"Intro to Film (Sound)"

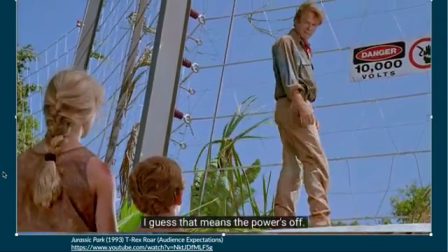I guess it means the power's off.
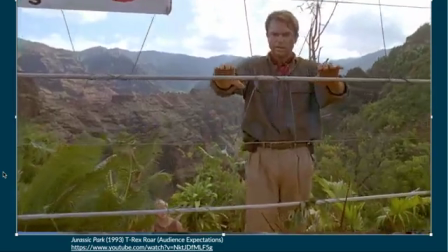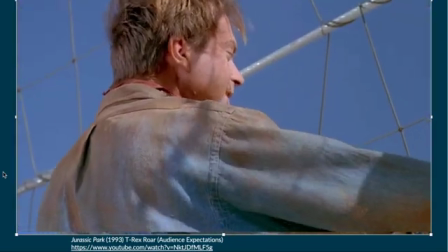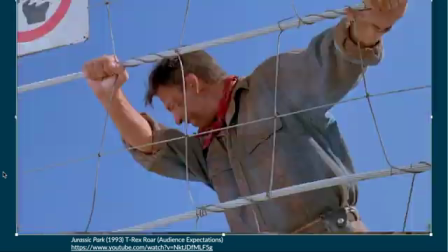That's not funny. That was great. Well, maybe we can.
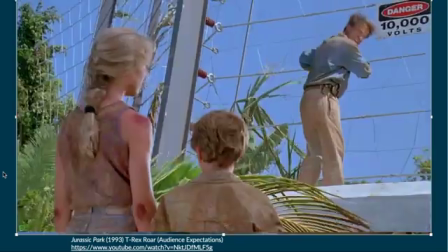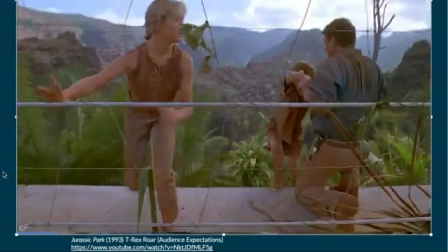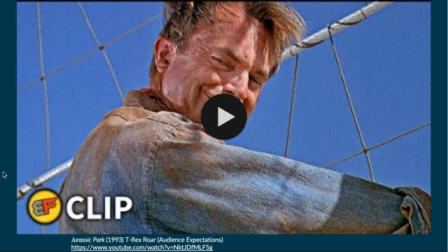So yeah, again, similarly, like I mentioned, that now you hear the T-Rex roar and you don't even need to see the T-Rex. And actually, if you watch the film, you recall, after that initial T-Rex scene, you don't see the T-Rex that often throughout it, but you do hear its roar. And it's almost like he kind of took, Spielberg here took almost kind of a note like he did out of Jaws,
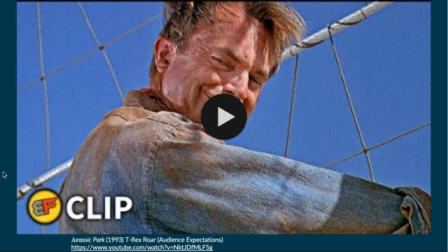where in Jaws they used other visual cues to let you know, to kind of see the shark, but we didn't actually see the shark until much later in the film. And similarly here, once you've established the fear of the T-Rex, all you need to do is hear his sound, and that creates audience expectations, basically.
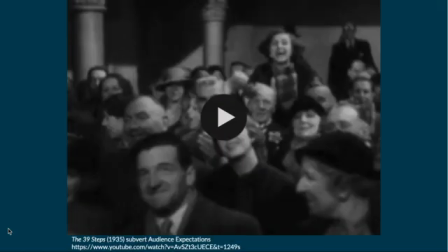Now we hear the sound and we know what to expect. Here's another example of this is of subverting audience expectations. This is from the film 39 Steps, another Hitchcock film, and it's a quick clip. But what happens is a woman finds a woman.
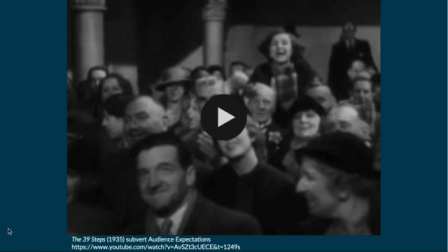We've seen already that a woman has been stabbed and is dead, and this woman basically comes and finds the woman in a room, and she screams. Except we don't hear what we should expect to hear.
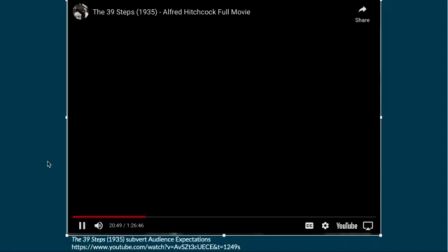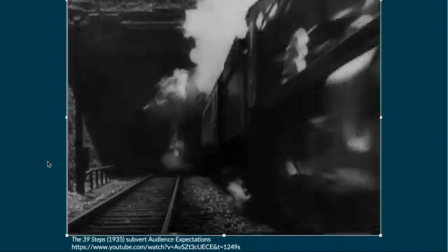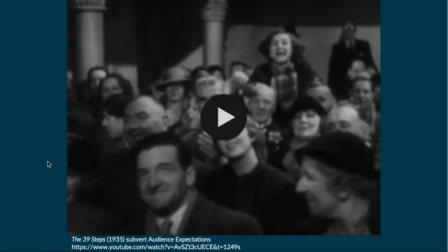So that was subverting our expectations. We expected to hear a high-pitched scream from a woman. Instead, we heard a high-pitched sound, but instead it was the sound of the train instead.
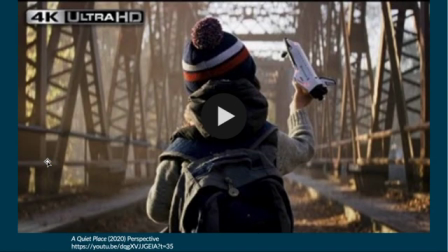Now here's an example of perspective. Now again, I recommend if you can get on the PowerPoint and actually go to this clip, because it's a little subtle, because it's a quiet scene from A Quiet Place, but there's a character in this who's deaf,
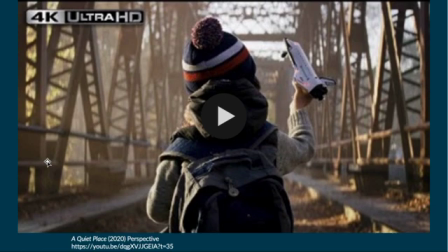and we literally transfer from the quiet scene of where we hear the ambience of the air to the sound of what she hears, which is not really anything. And you'll see this how it's just showing perspective.